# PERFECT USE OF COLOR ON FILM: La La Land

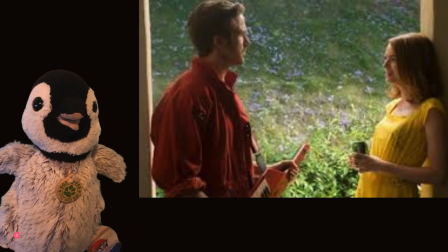8:18 Throughout this essay, I have described Ryan Gosling's character as a bit of a pessimist, which is not entirely true. He is far more pessimistic than Emma Stone's character, but it does fluctuate. At points, he's an idealist. At points, he is a full blown pessimist.
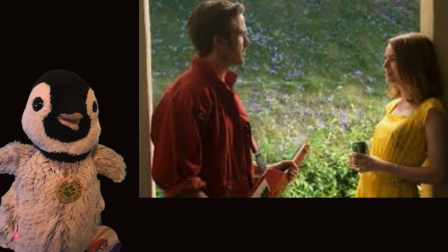8:37 While she's remained pretty steadfast as optimist, she always thinks about the best of what could be. Since Sebastian, his dream is to own his jazz club and basically to save the dying art of jazz.
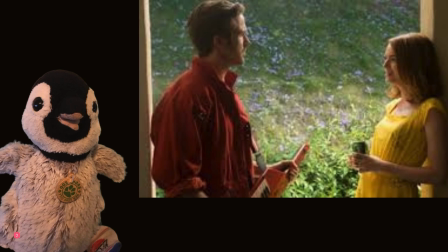8:55 But he knows he's probably not going to be able to do that. And that's where his pessimism starts to slowly eat at him until we get to the climax. And and then Emma Stone's character wants him to pursue his dream.
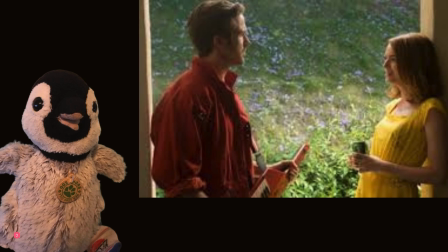9:10 She doesn't want him to give up on it because that dream, that bit of optimism, was part of what she loved about him. And this is the point where I do have to spoil it, so if you don't want the spoilers, now's the time you may want to skip ahead a bit. Let's stay to the last 30 seconds.
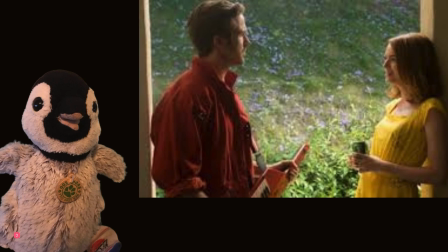9:31 So, this is why the relationship falls apart and why they don't get back together in the end. Partially because of logic and reason that she wouldn't leave her husband and child for him, but also why they broke up in the first place.
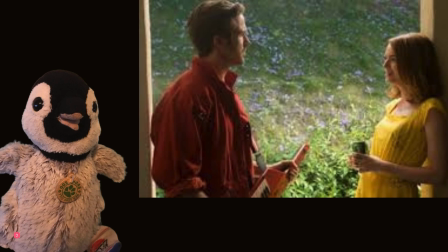9:49 They broke up which because she didn't want him to give up on his dream, but he was more than willing to give up on a dream of owning the jazz club to go be part of the successful jazz band,
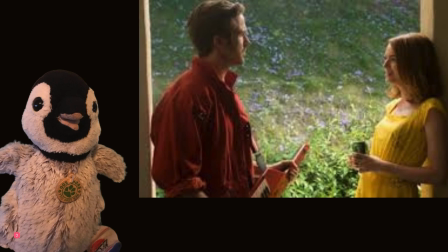10:04 which he was a part of. And his success, basically both of their success, eats away at their relationship, which I will get into in the next slide.
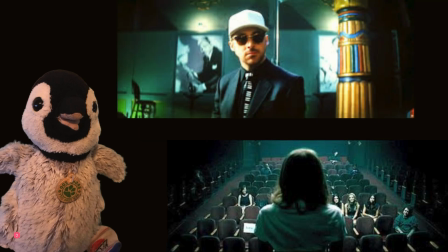10:13 How color shows the failure of their relationship. Basically, the point where I think their relationship basically broke off was the night of the photo shoot slash Mia's opening night of her play.
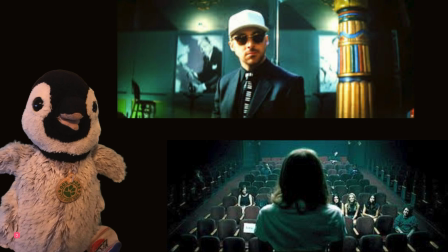10:26 Basically, this is where both of them fall into pessimism, since the reason why color is important is you see Ryan Gosling surrounded by color, but it's very subdued. You see the greens, you have the yellow, some other colors, and he's in his black suit.
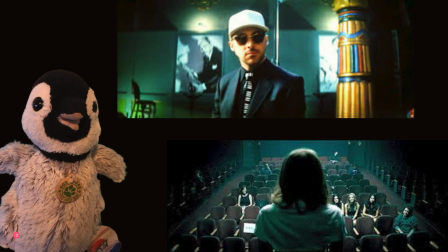10:46 He is basically missing her performance so he can be part of this photo shoot, so he can provide for them, even though it's eating him alive because it's basically like soulless work, which you can see some of that in the color.
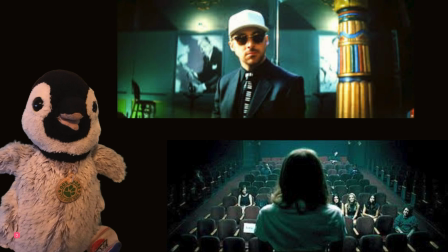11:04 Versus when Mia's giving her monologue and like her playing total, you can see it's basically darkness. It has a bit of hint of green, but it's very subdued color. It's probably the least vibrant scene that she's in because she's basically bathed in color in most of this movie.
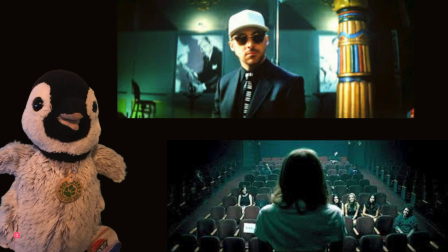11:23 But here she's in darkness, subdued hues. Most people are dressed in black or green. And this is her most pessimistic because this is when she's like, my acting career is over. This was a complete failure.
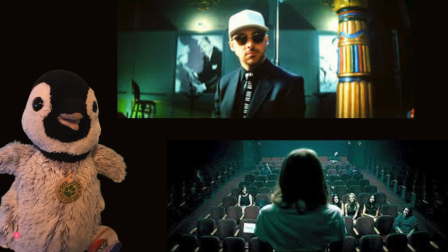11:39 Which causes their big blowout fight, which basically ends their relationship until she's able to get that successful acting gig, which Ryan Gosling gets at the gig because he wants her to be successful. But that basically ends the relationship right there.
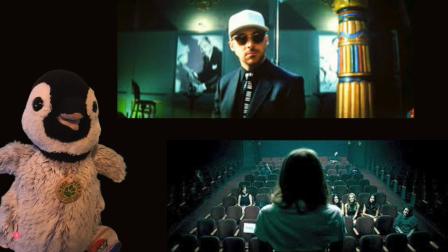11:59 But I feel like the relationship was already kind of over at this point.
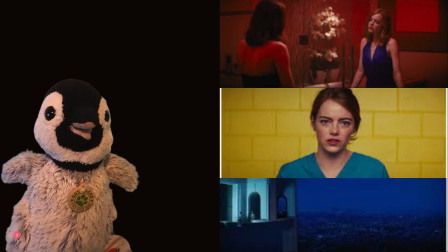12:05 Now the meat and potatoes are over with, I just wanted to talk about primary colors for a second. This film uses them beautifully. I mean, you've seen these three scenes. It is absolutely wonderful. Probably the best use of in color in film I've seen. I think Kubrick may be the only rival to that.
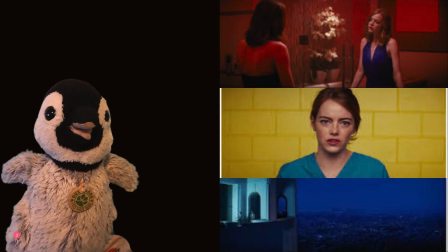12:25 And Wes Anderson.